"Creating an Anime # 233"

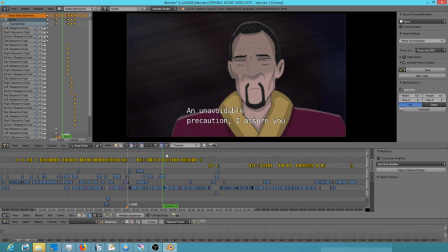12:33 so that I can then go hit the B key for box select, grab all these guys, then I can zoom back in
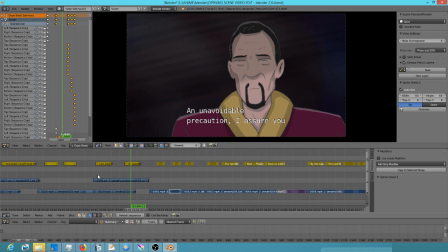12:46 and move these guys downstream, at least to there. And now let's see how this plays. Okay, and so now one thing I want to do, because you see that all that hiccuping right there, that's Blender.
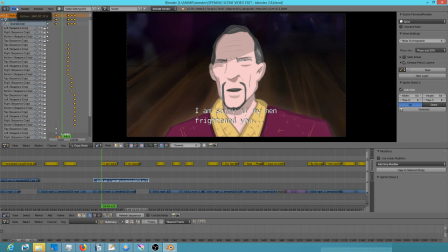13:04 It's glitchy, and this is 2.79, and it's glitchy in 2.8 too.
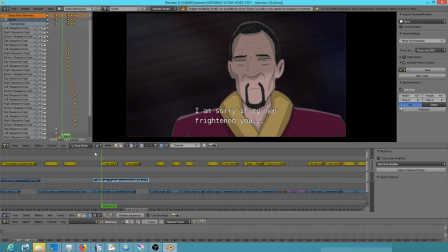13:10 It does the same thing. So you just reload the scene, and then Blender gets unconfused.
An unavoidable precaution, I assure you.
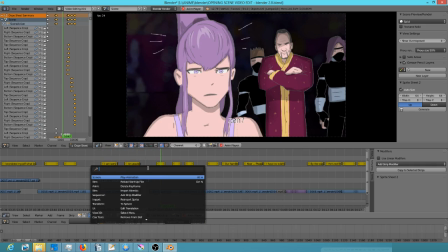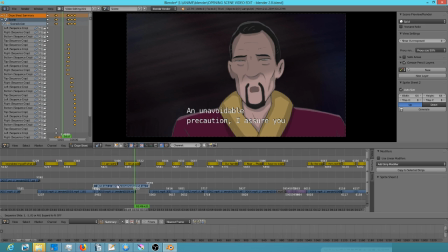13:28 Okay, so now I'm going to drag this down. This has got to come back. That's got to go that way. Okay, and you can see
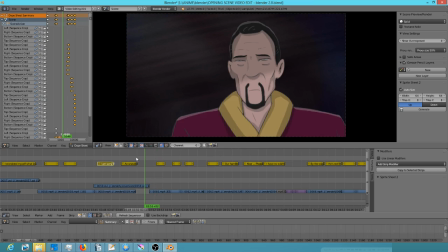13:49 just moving the titles causes Blender to get confused, and you have to do a reload. So it is what it is. I keep hitting the space bar. In Blender 2.8, it's space bar to hit play.
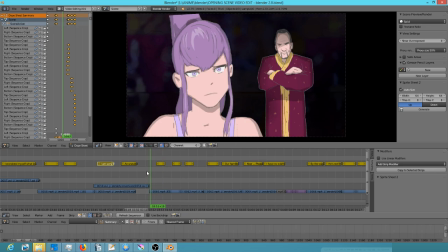14:09 Okay, so here we have a shot that obviously is going to have to again be redone, because these guys, they need more tweens, man. They're just not coming in quick enough. Now, I actually like, gosh, I think I like Akari, and I think I like Mr. Big in that shot.
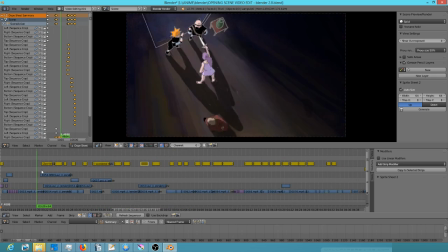14:26 I don't like the color correction, but that's okay. We can tweak that pretty easily. But I think we might actually be, yeah, I mean, I'm thinking we're okay.
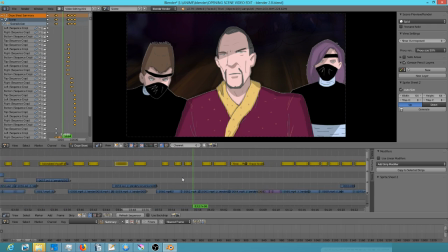14:36 So let me,
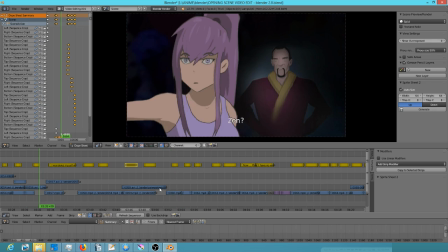14:41 okay, so this is the shot I'm comparing with. So there's Akari there. Let's go ahead and put a
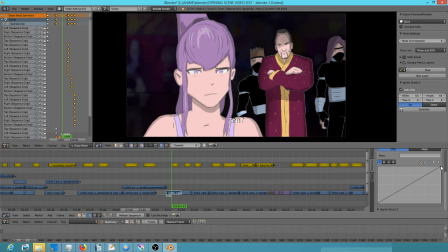14:52 curve modifier on this one, just so we can kind of get the color closer to where it needs to be. Okay, Blender doesn't seem to really want to respond very well today.
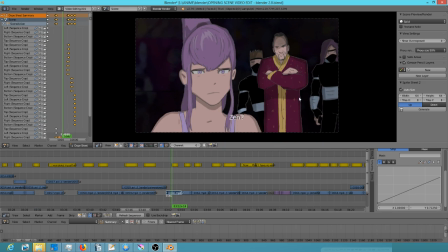15:06 Okay, that's pretty close. Okay. So it would be my sense that Mr. Big looks good.
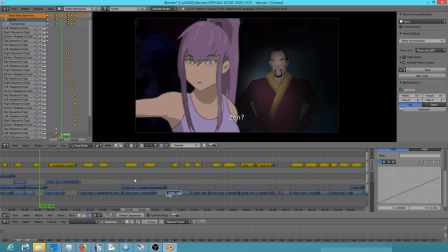15:16 Akari, she looks like Akari.
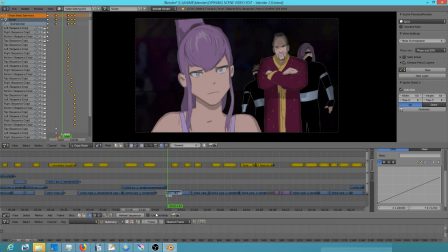15:21 So for this shot, we're going back to OpenTunes because I just need to pull up the OpenTunes scene and do a few extra tweens on these guys.
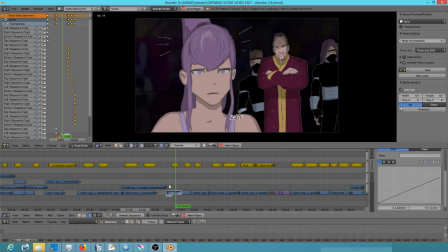I guess you could argue that her expression is.
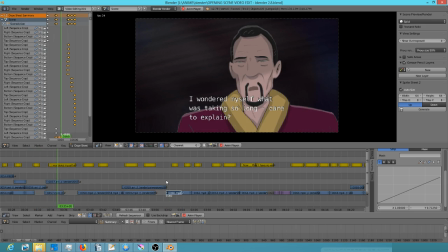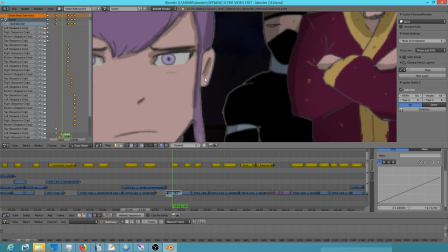15:53 I mean, maybe the timing there needs to be changed, and plus I think I'd like to give her a little bit more eyelash action going on. So now with that, we're at 16 minutes. I think I'm going to stop. It probably makes more sense to do one shot at a time.
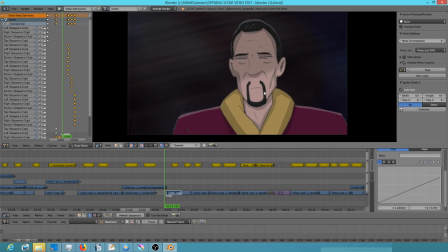16:12 So the biggest takeaway from this video would probably be the mirroring keyframes.
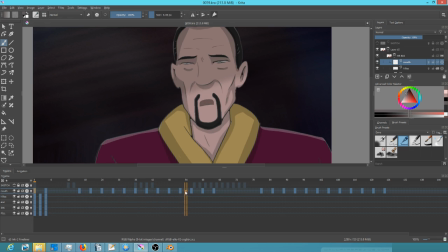16:21 And maybe if you don't watch my videos a lot, then you might get something out of my approach to lip sync. It's not a hard and fast rule. It's just what I found is normal people talking at a normal pace seems to be on 4s.
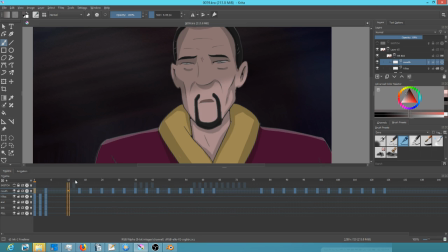16:36 If you put in any more keyframes, the mouth moves too much. It looks chattery.